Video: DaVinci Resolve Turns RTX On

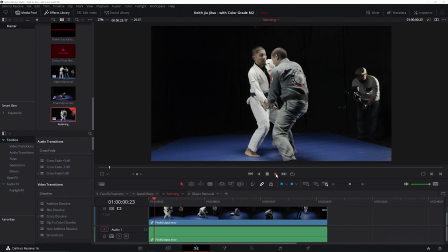[4:12]
With the default retiming method, frames are just repeated to match the new, slower frame rate that we've applied.
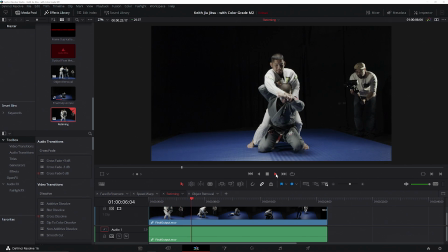[4:18]
This makes our final output look jerky, which definitely isn't the finished look that we want.
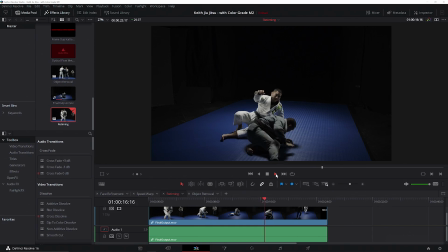[4:26]
Next, we'll take a look at optical flow.
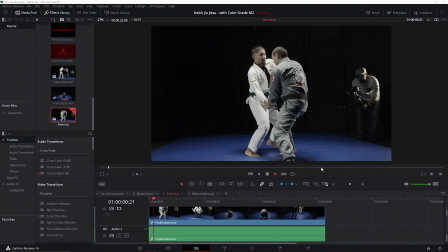[4:28]
Optical flow is a more advanced retiming method, which looks at the first frame and the next frame and uses that information to create new frames in between. Here we can see that the motion is smoother than the default retiming method, but optical flow has created motion artifacts while attempting to create new frames.
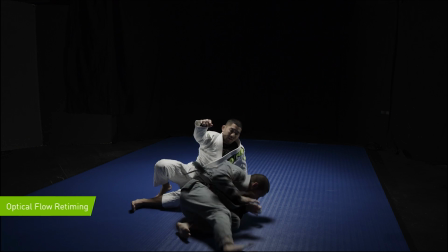[4:44]
We can see obvious warping and bending in the created frames, and the legs of our subjects look especially unnatural.
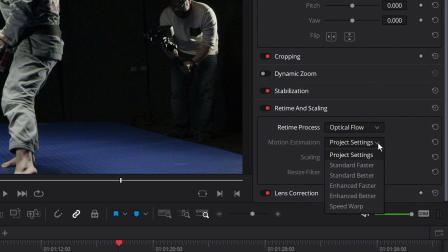[4:51]
Finally, we'll take a look at how speed warp improves optical flow.
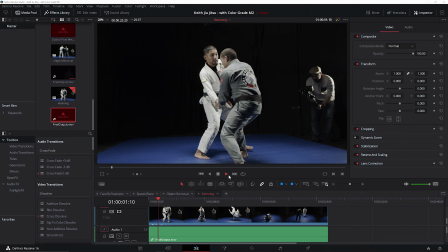[4:55]
Speed warp utilizes the Resolve neural engine to apply a GPU-accelerated trained neural network that improves the accuracy
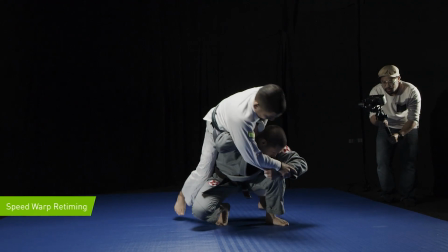[5:01]
and output of the frames that optical flow creates. When we take a look at the same areas where optical flow alone showed artifacting,
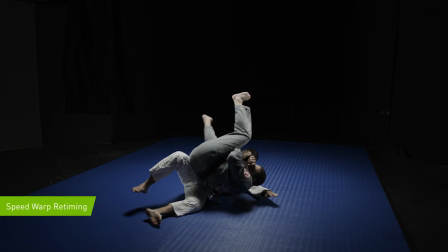[5:08]
we see that optical flow with speed warp now shows cleaner slow motion.
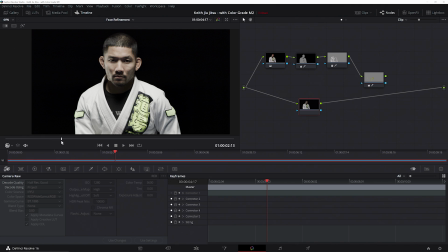[5:14]
Let's take a look at another AI tool in Resolve, Face Refinement, and show how we can use it to easily transform our subject without affecting the rest of the scene.
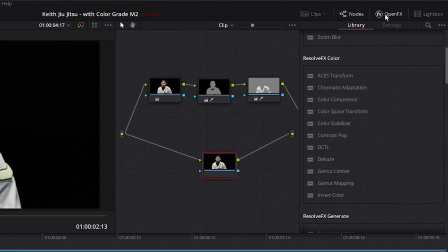[5:22]
First, we'll select one of our correction nodes and apply the GPU-accelerated Face Refinement function. Once that's complete, we'll activate the Analyze feature within the tool.
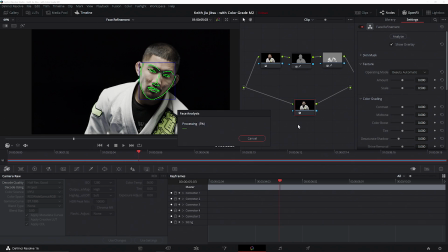[5:32]
Analyze will track our subject's facial features across the entire clip, and once the Analyze process has tracked the facial features, we'll be able to make localized adjustments to modify specific facial areas. For our example here, we've decided that we want to make our subject the villain.
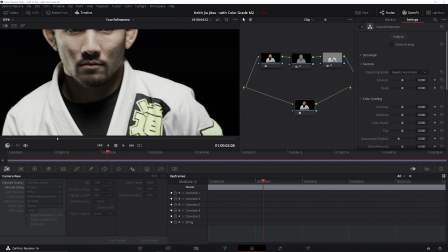[5:47]
We'd like to give him a much rougher, more harsh look that lends an air of menace, so we're going to use the Face Refinement features to achieve that.
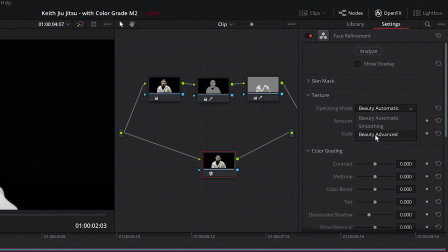[5:54]
Next, I'm going to switch the operating mode of the tool to Beauty Advanced, and that's going to give me a little more detailed control over my adjustments.
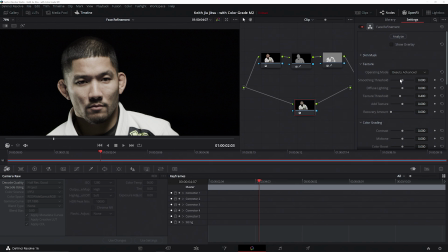[6:01]
Normally, we would use beauty tools such as smoothing and lighting to reduce facial blemishes and create a softer result, enhancing our subject's natural good looks. However, the flexibility and performance of the tool means that it'll work perfectly for our needs. So instead of increasing the smoothing and softening the lighting, we're making our adjustments in the opposite direction,
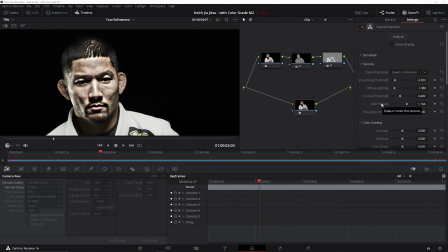[6:20]
adding harsh lighting and increasing the facial contrast to create a rough-hewn look. I'm going to intentionally make my adjustments overly aggressive to start with, and we'll see why later on.
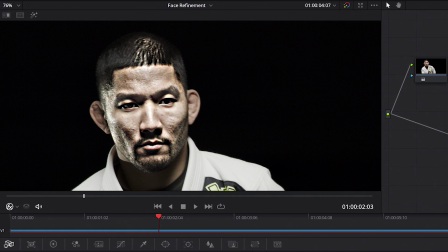[6:29]
Now, I can use the eye tools to affect just the eyes and bring back some of the details that's gotten lost in my overall facial adjustments. The eye bag removal tool allows me to bring more focus to my subject's eyes quickly and easily.
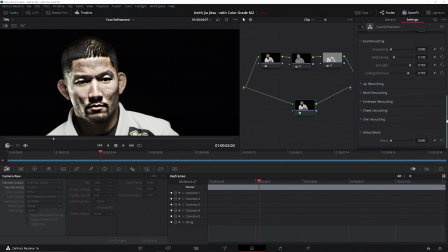[6:42]
Now, I mentioned earlier that I was being overly aggressive with my adjustments,
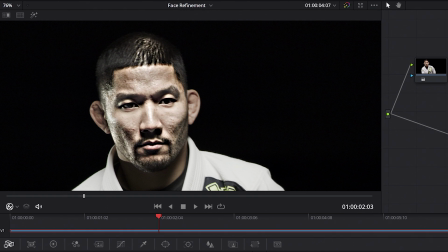[6:46]
and the reason for that is that I can now use the global blend tool to easily dial in just the right amount of adjustment I want for my final look.
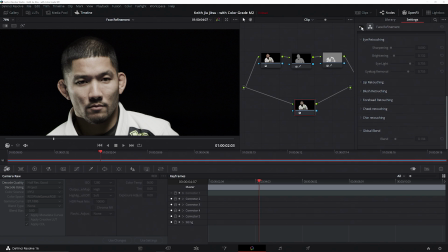[6:53]
We can toggle the effect on and off to show how these adjustments have given my subject a dramatically different look and created that harsh, aggressive look that I wanted.
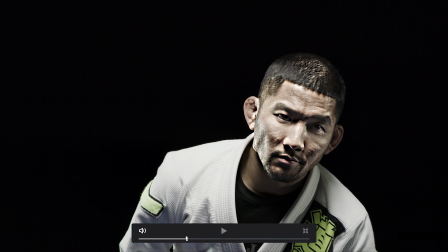[7:03]
So now I'm going to go ahead and scrub the scene, and we can see that the adjustments that I've made to the face track across the entire clip.
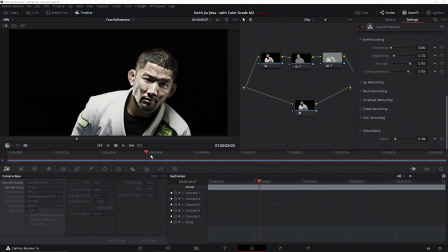[7:09]
Not only that, but if we look at the subject's clothes, we can also see that the adjustments are localized to just the face, and they haven't affected the rest of the scene.
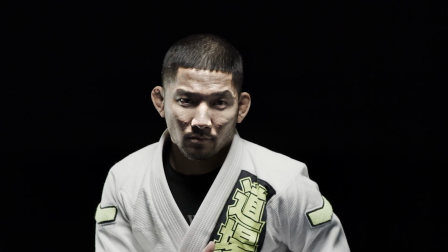[7:19]
Face refinement, retiming, and object replacement are just three of many new AI capabilities enabled by RTX Studio laptops running DaVinci Resolve 16.
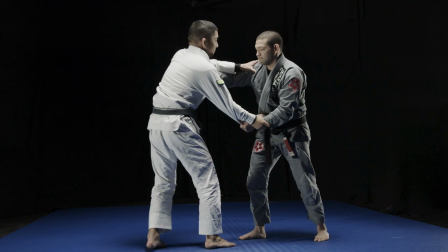[7:27]
Being able to do all of this, as well as being able to work natively with red raw 8K footage, all while working on a laptop, revolutionizes your editing workflow.